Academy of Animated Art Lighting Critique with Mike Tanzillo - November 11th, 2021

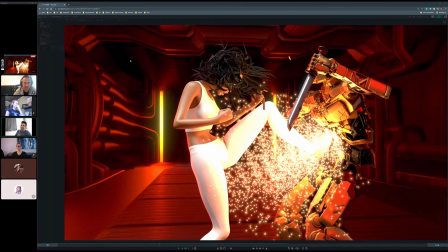(0:06)
Hello, everyone, and happy Thursday, and welcome to the Daily Lighting Critique. Thank you for giving me a couple days.
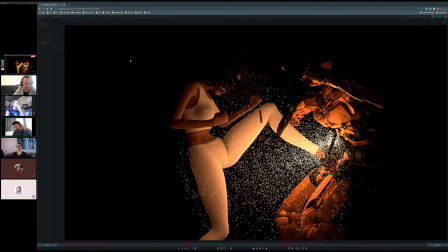(0:12)
I was at a conference here in New York, but now we are back, and we're ready to take a look at some of the updates. So the first thing we wanted to start off with was Kat's newly released, fresh off the presses demo reel. So like I was saying, I watched this once through. So this is a pretty fresh look at it, which I think is great because this is how you really only get one shot at this with recruiters and with when you're applying for jobs. So like getting someone's like first initial reaction to it is really, really good. So first thing about this, I think the title size and the font and everything's really fine. I would take out the LinkedIn profile. Nobody is ever going to type these things in unless it's a clickable link. Whether it's on a business card or in any format that's not a clickable link, I would always take out hyperlinks because I mean you can, yeah, that's fine. So I would move lighting artist to the next line. So it's just Kat Loveland, lighting artist, phone number, email address, and that's it.
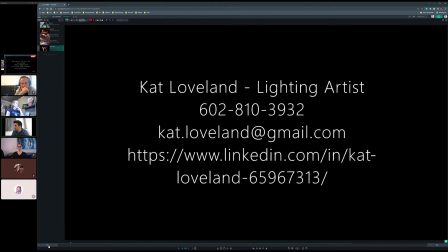(1:19)
Like 1, 2, 3, 4. Yeah. Can you guys hear me?
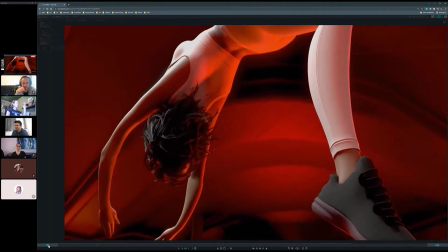(1:26)
Yes. Okay. Because I can't hear myself on my speakers for some reason. Oh, no, you're good.
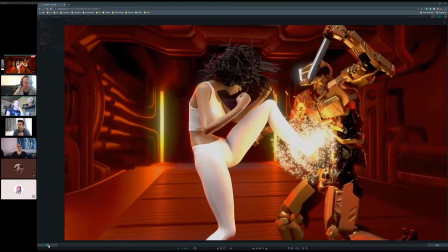(1:32)
Okay. It is not that noisy. I don't know why it looks like that on your screen.
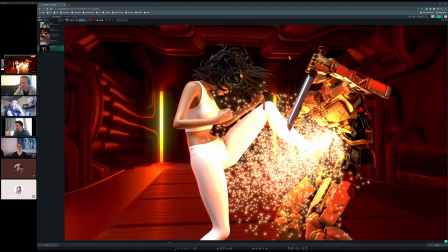(1:39)
Looks okay from this end. So, okay. So, the breakdown in here, it's too long between shots.
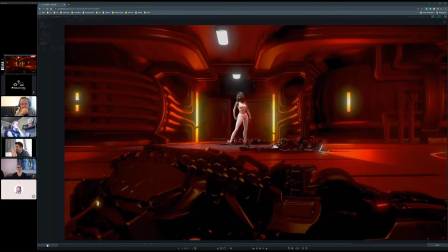(1:48)
And actually, when I was watching it the first time, I thought it froze.
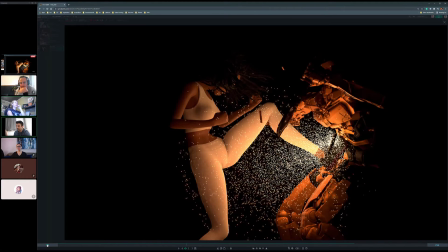(1:53)
Okay. So yeah, you wanna tighten these up to maybe like a second or so between each frame, Okay.
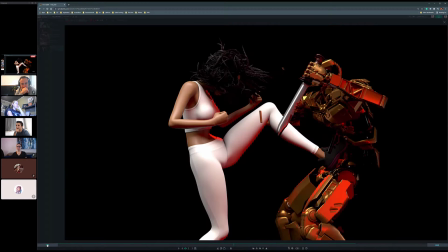(2:02)
and then even if, because there are two different varieties of doing this. There's like breakdowns and buildups.
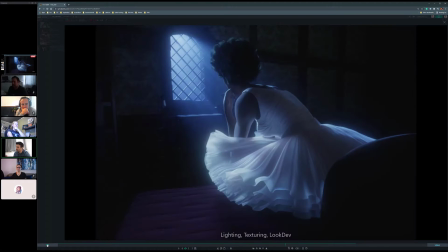(2:12)
So what this is a breakdown that shows each individual shot, each individual element of the shot,
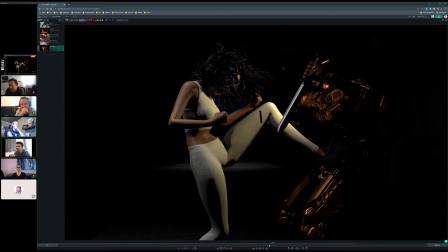(2:19)
and oftentimes what's really cool is when
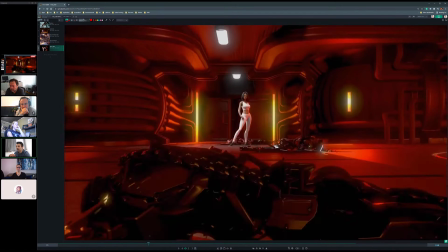(2:22)
you let's say you have the shot and then you go into this,
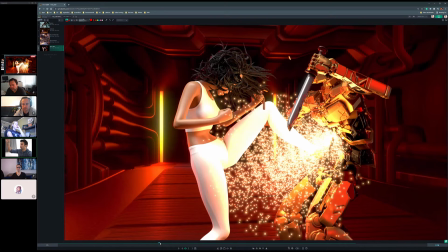(2:28)
which is the final image, and then you pull it all the way back to the beginning and then build like 1, 2, 3, 4, 5, so you can see the build up to the final shot. And then instead of making these individual shots the full frame, just put them up in the corner here,
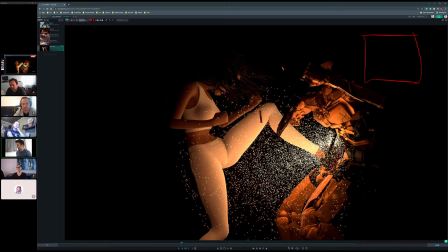(2:42)
and then you can see how they contributed to the final look. Okay.
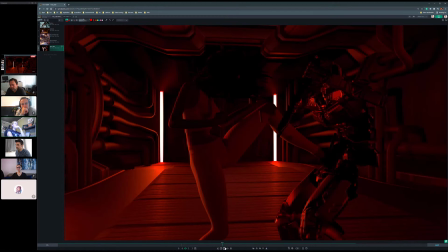(2:47)
So that I didn't do it in Premiere. I just did it really quick in a little course. basic editor.
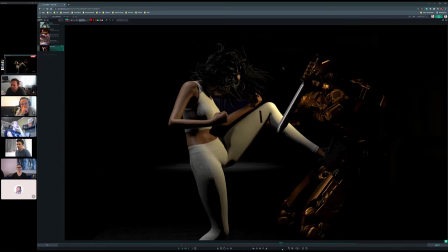(2:52)
Yeah, of course. You have it out there. Okay. And then for this one, I think this project should go first.
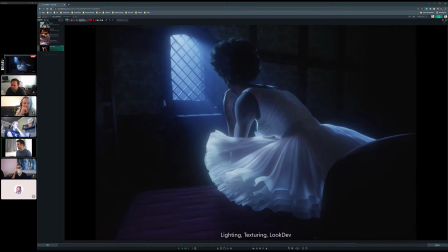(2:59)
I think this is your best piece. And then I think you should also, because everything else is animated, it makes this piece feel very static. So I would even just do a very subtle just a 2D zoom on it,
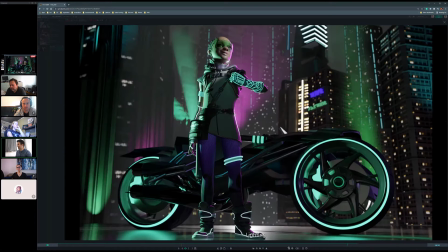(3:15)
just scale it up in the whatever you're using to cut it together.
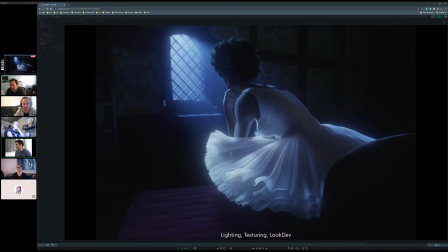(3:21)
Okay. So it's just a really subtle thing, but yeah, that'll work.
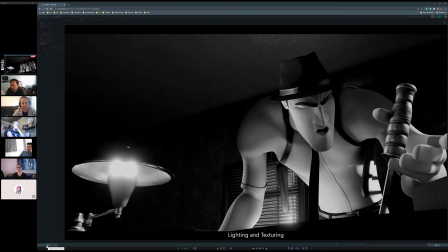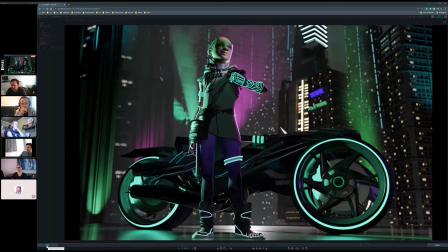(3:31)
Same thing with this one. Any of the still frames? No, I was like, this is on screen for too long, but I think it actually did stop playing there. It's weird. Huh, I have them all for like 7 seconds, so that's probably too long. Wait, I think this froze on me.
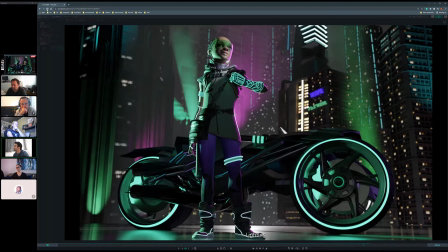(3:51)
Hold on, let me refresh this.
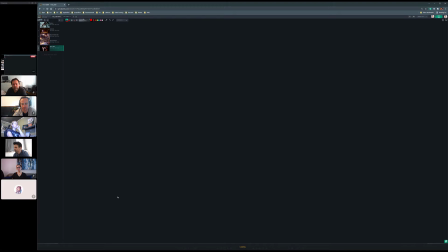Weird. I think Sync Sketch might be down for a sec. Uh-oh. Because I was like, oh man, my internet's out. But then I realized I'm still talking to you guys, and the internet takes that as well. So I think. Yeah.
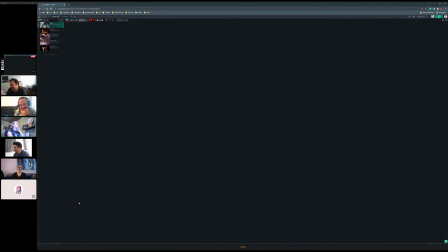(4:11)
Sorry, I didn't mean to break the internet. No, it's fine.